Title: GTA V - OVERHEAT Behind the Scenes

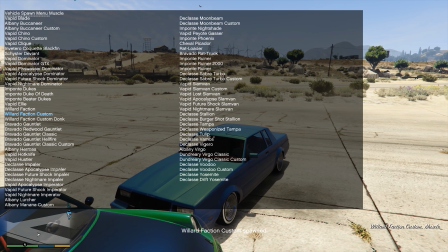12:26 You can spawn any car you like, you can customize it.
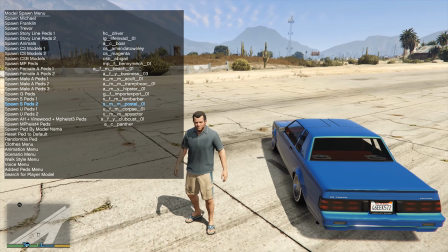12:32 You can also become any character that you want that's available in the game.
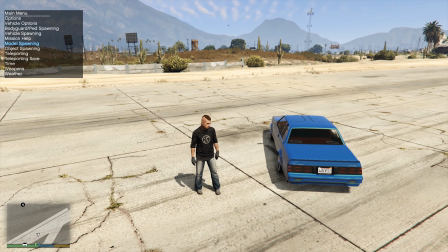12:39 So that's the first tool mod that I use. The second one is the scene director.
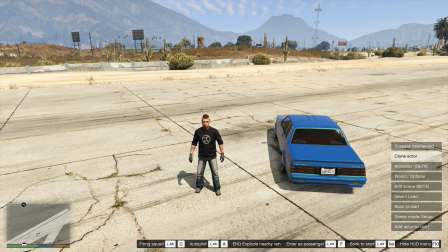12:45 I use this mostly when there's a scene of like 2 cars chasing each other or something,
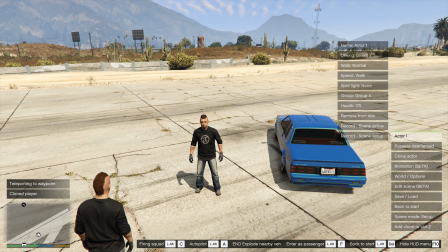12:51 because what's cool about this mod is you can, for example, add as an actor.
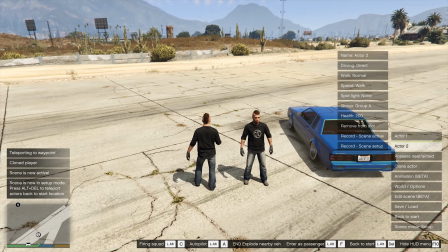12:59 Okay, now I have 2 players here, and if I want to force this player to
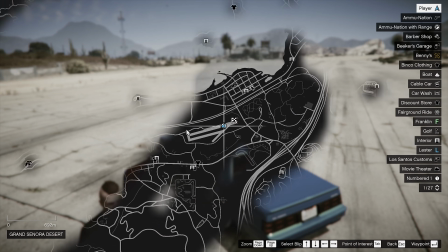13:05 drive to a place that I want, I just put a location
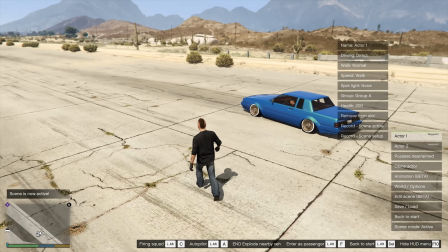13:12 and set the scene to active, and you will see him driving to the location that I put on the map.
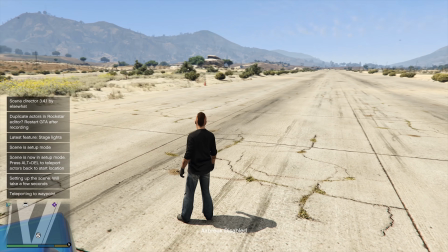13:21 And if the scene failed, I can just back to start and try again.
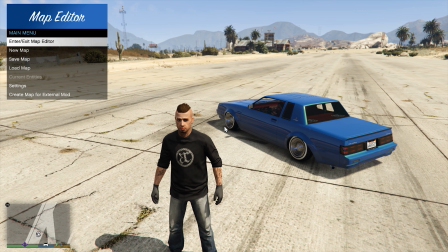13:26 So the third tool mod is the map editor.
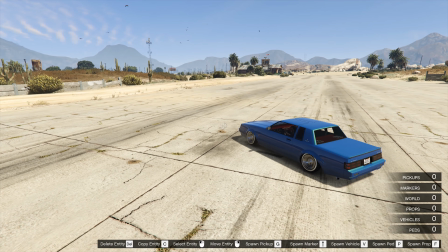13:30 I mostly use this to add some objects to the scene.
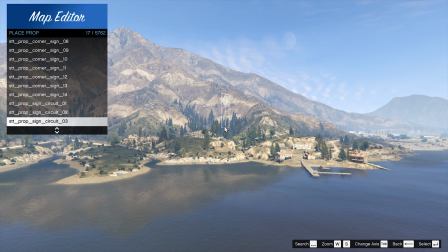13:35 I'm gonna show you later how many objects I put, but you can choose like
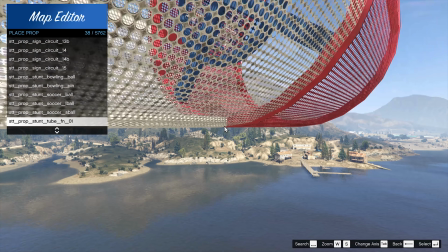13:41 5,762 objects that are in the game. And you can also search here, for example, light.
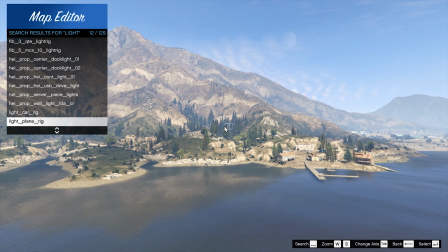13:50 If you put light, it's gonna show you all the lights, as you can see.
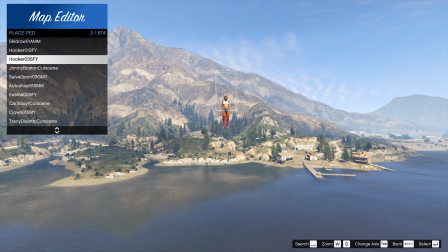13:55 You can also add pedestrians too, so that's also nice.
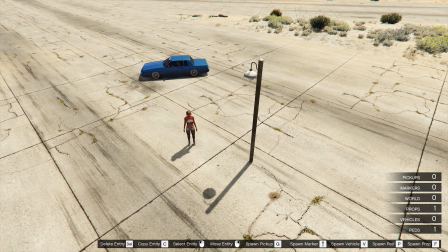14:00 And when you add all the objects for the scene, you can save it as a file and then load it up.
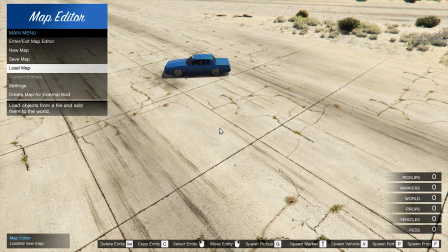14:06 So I'm gonna show you. New map, load map,
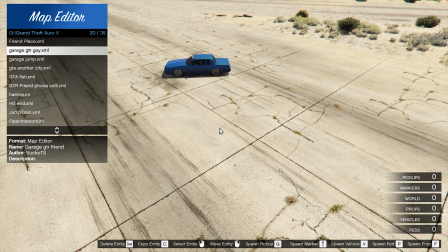14:10 file chooser, and I will open some of them to show you how many objects I add to the scene.
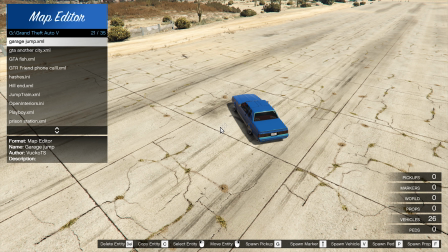14:17 And in some scenes it took me a while to add all the detail where it's needed.
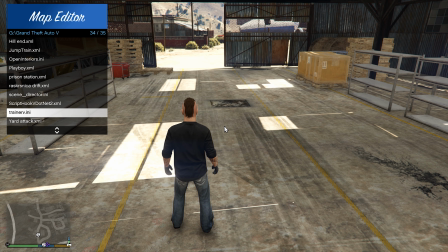14:23 For example, the inside of Tom's garage. I'm gonna show you how many stuffs I have to add to make it more
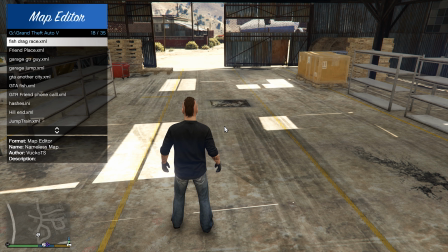14:33 like a proper garage place.
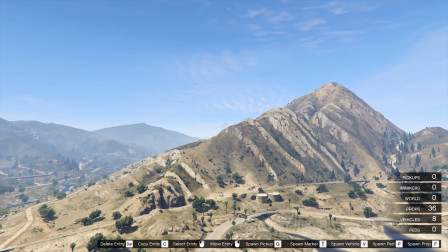14:40 I also added a lot of objects in the terrace of the Jack's home,
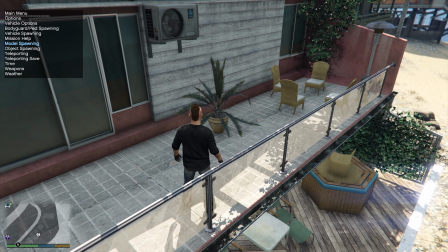14:47 so the place looks kind of empty. So I wanted to add more stuffs in the terrace.
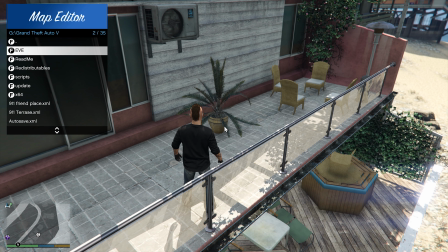14:52 So there you go.
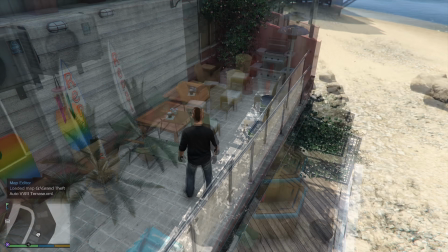14:57 a lot more detail. There's a barbecue. That way the scene looks much better and more filled.
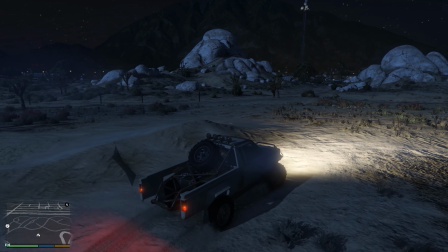15:05 Now you'll probably remember the action here in the desert during the night, the chase.
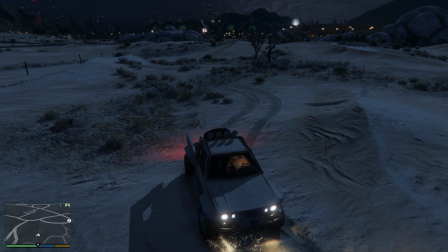15:10 I had a lot of tough times making the scenes because
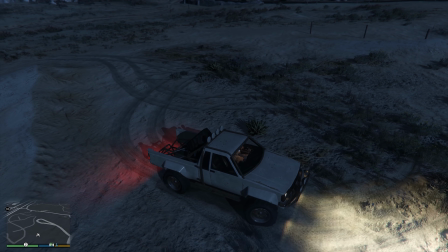15:16 basically if I screw up a scene or I didn't like how it looked, I have to go away, far away from this place,
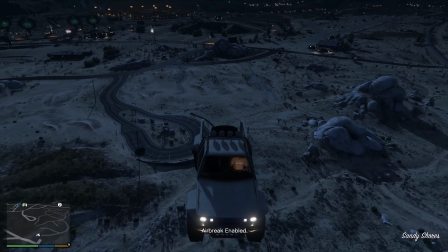15:24 so that the game will
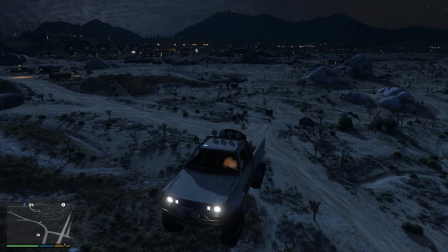15:29 erase those trails, because I don't want, if you start the scene again,
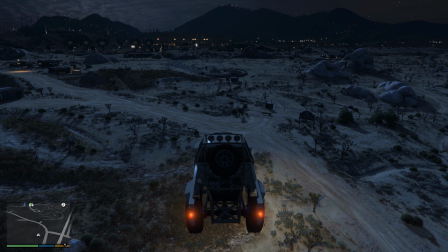15:34 there's already gonna be trails there which won't look realistic at all.
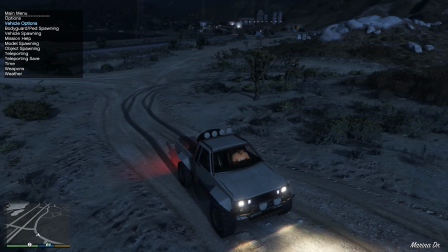15:39 Now that was before, but after many updates of the trainer tool that I use,
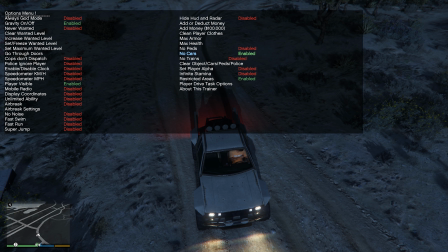15:47 they actually added that feature which would make my work a lot easier to clear the trails on the road.
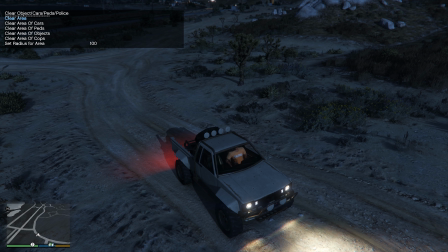15:55 So if I just press this clear area, boom, it's gone. And that would be very useful.
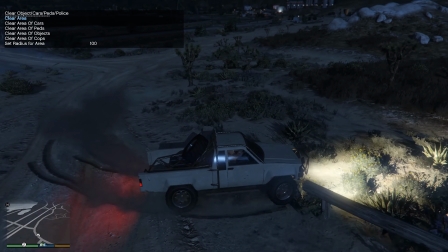16:02 But back then when I made this scene in 2018 or 19,
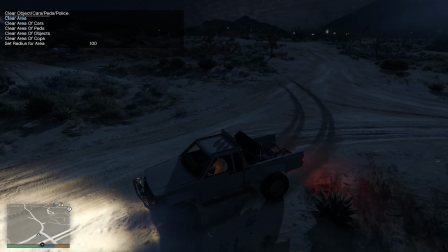16:07 that feature wasn't there, so I had to wait 30 seconds and then try again.
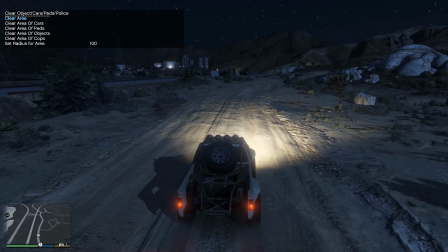16:12 It was very exhausting.
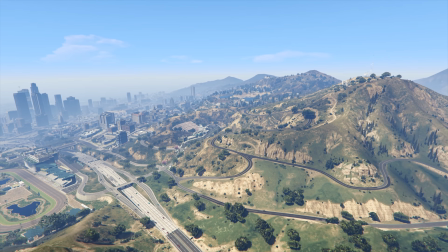16:14 And for my Overheat movie, I wanted to use as much as the map as I can, with many different locations.
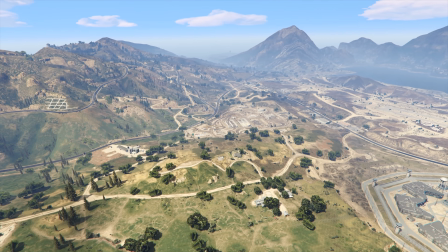16:22 Like there's city action, there's some canyon action,
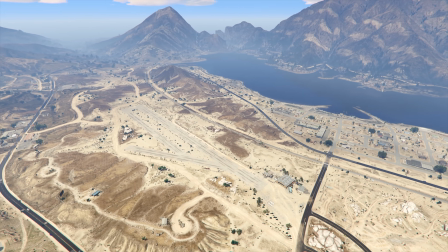16:26 there's action on the desert, and with different weathers.
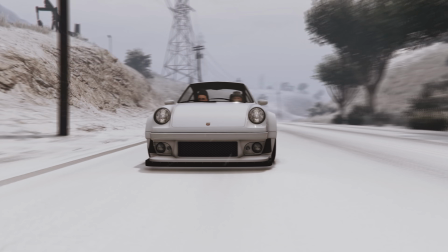16:31 Of course, the flashback with the snow.